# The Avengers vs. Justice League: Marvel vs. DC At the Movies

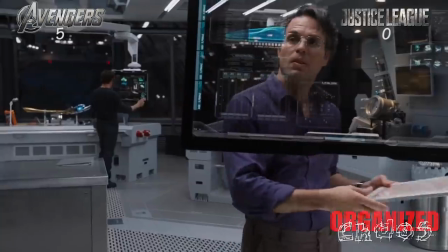The lighting is standard.
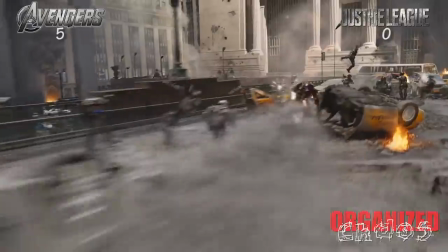Joss Whedon, as a visual director, does some cool one-shots, even if they are sometimes fake one-shots, and uses plenty of wide shots to make the action clear.
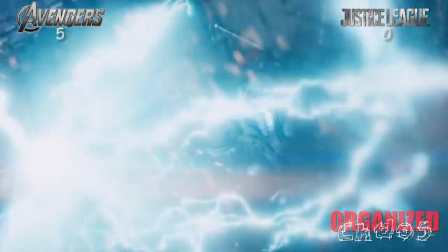But overall, there's nothing special. It's all rather competent. Not bad by any means, but nothing special.
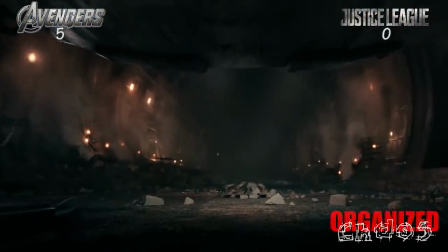Now with that out of the way, we look at Justice League visually. What a shit show.
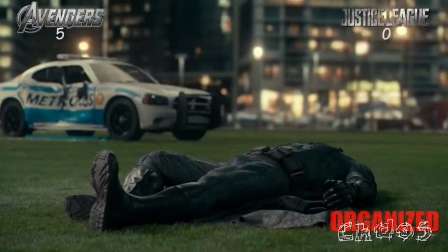You can tell the costume design was made for a dark color palette, but since Zack Snyder was kicked off the project and Joss Whedon was brought on, all the colors were brightened.
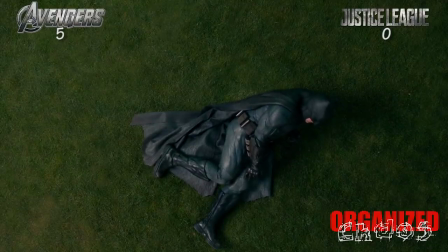Honestly, the colors should be brighter in a superhero movie, but when you have costumes specifically designed for a darker setup, they end up looking terrible with actual light.
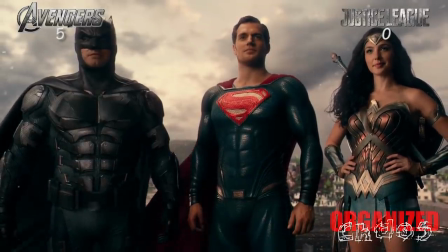The fact that these are all just muscle suits and not the actor's actual muscles stand out incredibly strongly.
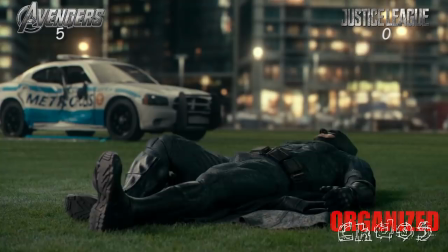Justice League loses the point already, just with lighting.
Yeah. Oh, something is definitely bleeding.
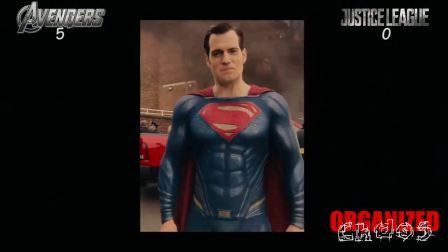But I can't do this and not bring up the horrendous special effects in the movie.
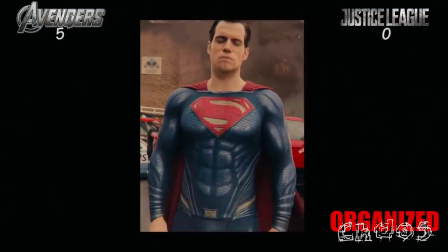The CGI to remove Henry Cavill's mustache is completely obvious.
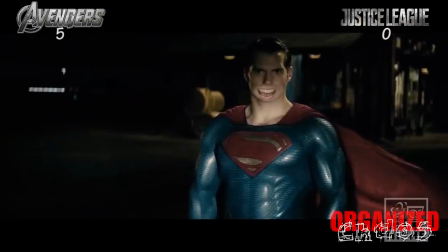They put so much money into this special effect, and it just looks like one of those fake mouths people put over an actual mouth to have a character say something goofy.
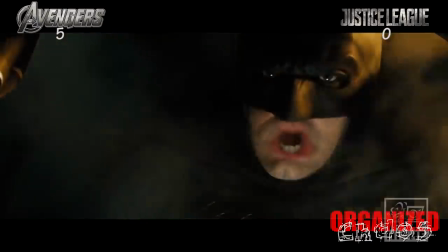Hey Batman, you want a convertible? No. Too late.
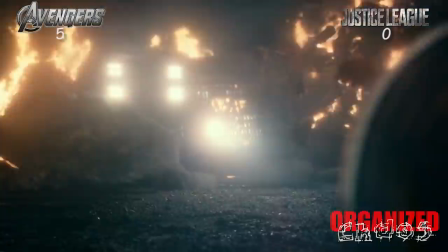Cyborg looks like a face copy and pasted onto a body. Steppenwolf looks terrible and is completely bland and unmemorable.
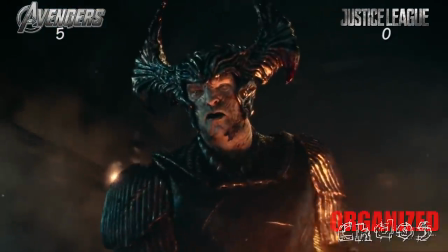And as far as his look, and the very fact that he isn't the worst looking thing in this movie is quite an accomplishment.
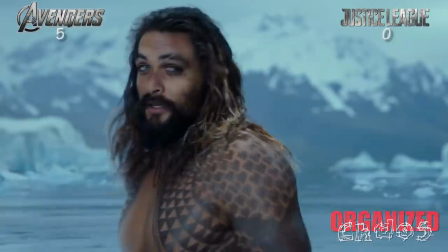Not to mention, the constant switch between real locations and the most obvious green screen in the world is a bit distracting.
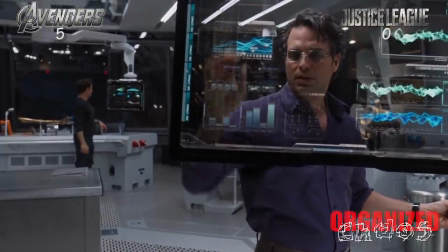Avengers was nothing special visually, and this was really Justice League's point to lose.
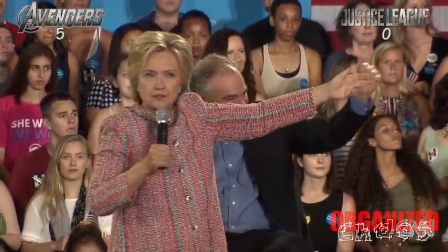And like Hillary Clinton, all they had to do was not suck to win.
I don't know who created Pokemon Go,
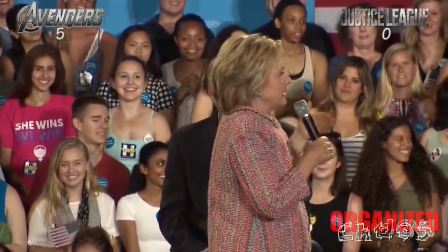but I'm trying to figure out how we get them to have Pokemon go to the polls.
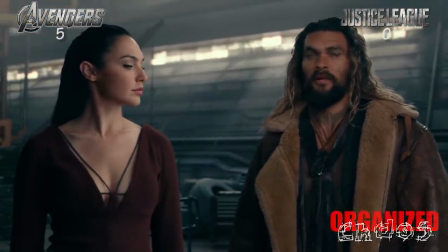Yet they lost spectacularly. Marvel gets the point.
I think that was meant for you.
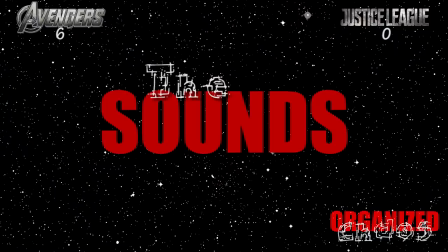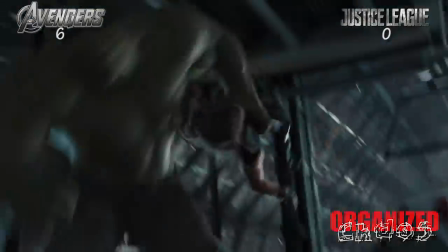We've made it this far, and now the question is no longer whether or not Justice League can win against the Avengers.
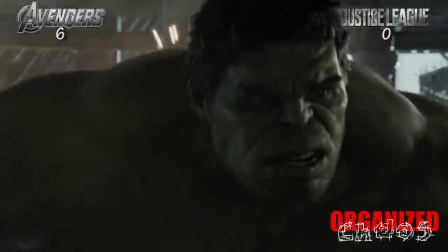The question is now, and has been for a couple categories, can Justice League get 1 point on the Avengers?
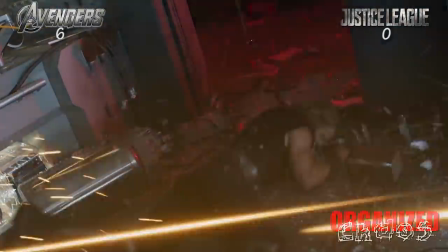Just one, or will the Avengers clean sweep this versus?
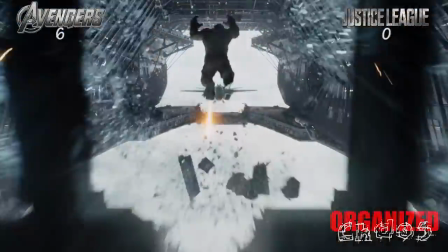These are big budget comic book movies, so the sound design department should be top notch.
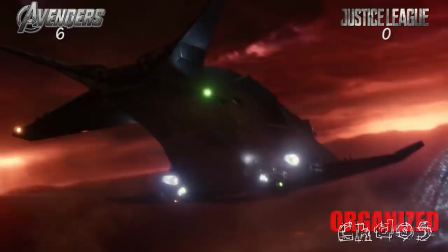Now considering how much of Justice League is half-assed, this isn't necessarily a given, but it's fine here.
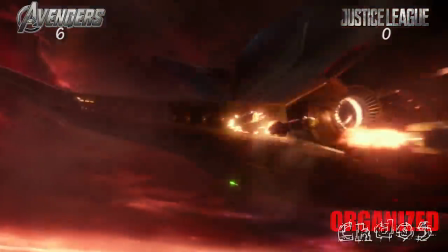Both Avengers and Justice League on a basic sound level work. That leaves us looking at the scores.
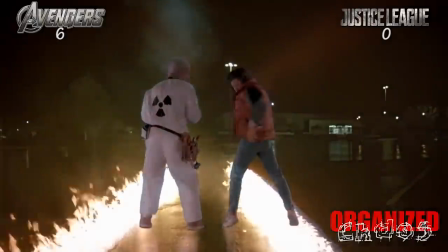Avengers has Alan Silvestri, best known for his iconic work on Back to the Future.
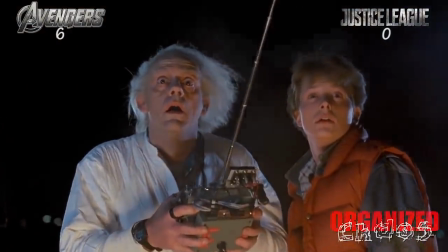What did I tell you?
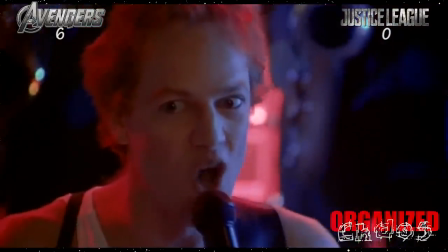but Justice League has Danny Elfman, best known for his iconic work on a solid half dozen or so movies, including the 2 Tim Burton Batman films,
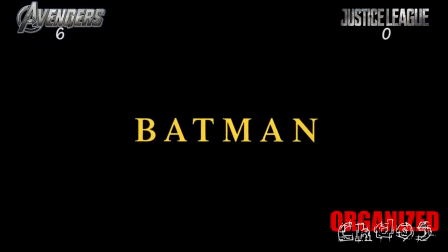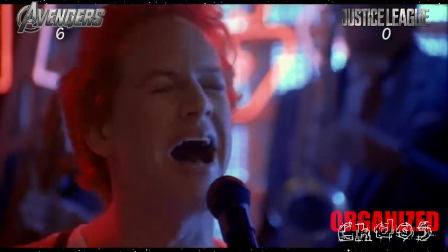the first 2 Spider-Man films.
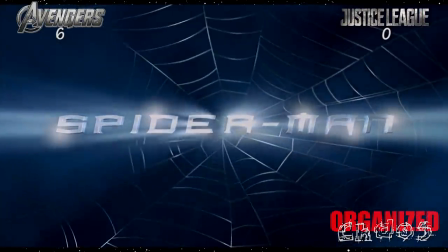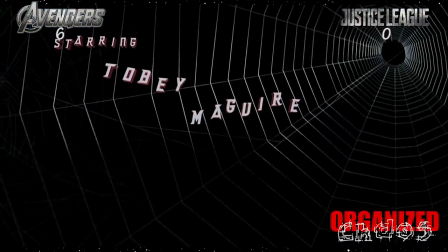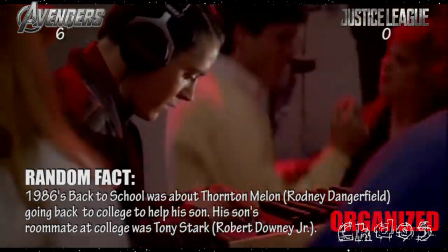On paper, it's not clear who would come out on top, but given their histories, I would give an edge to Justice League given Elfman's successes, especially in this genre.
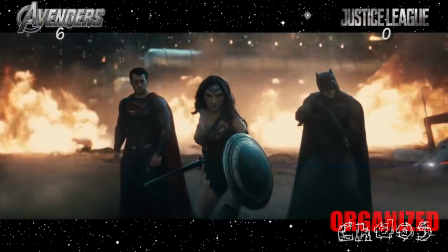And Elfman does some cool work. He makes great use of the past themes of the characters. We get the Wonder Woman theme from Batman v Superman,
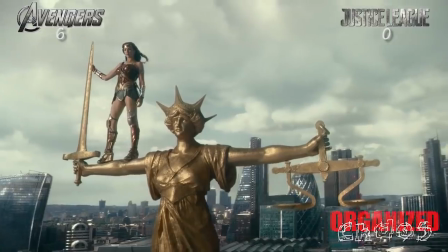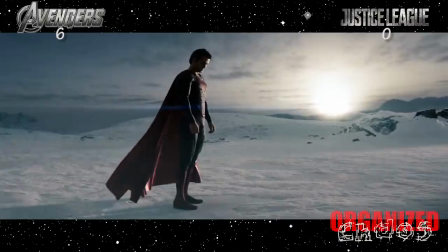we get the Man of Steel theme,
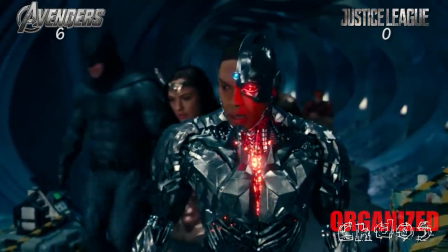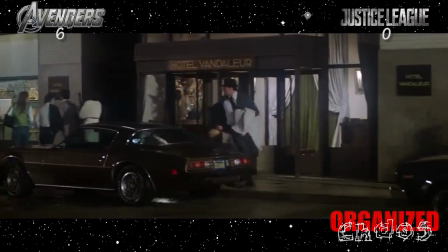This is amazing.
we even get hintings of the John Williams Superman theme from the Christopher Reeve Richard Donner film.
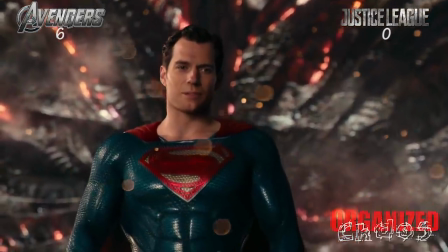But I'm also a big fan of Justice.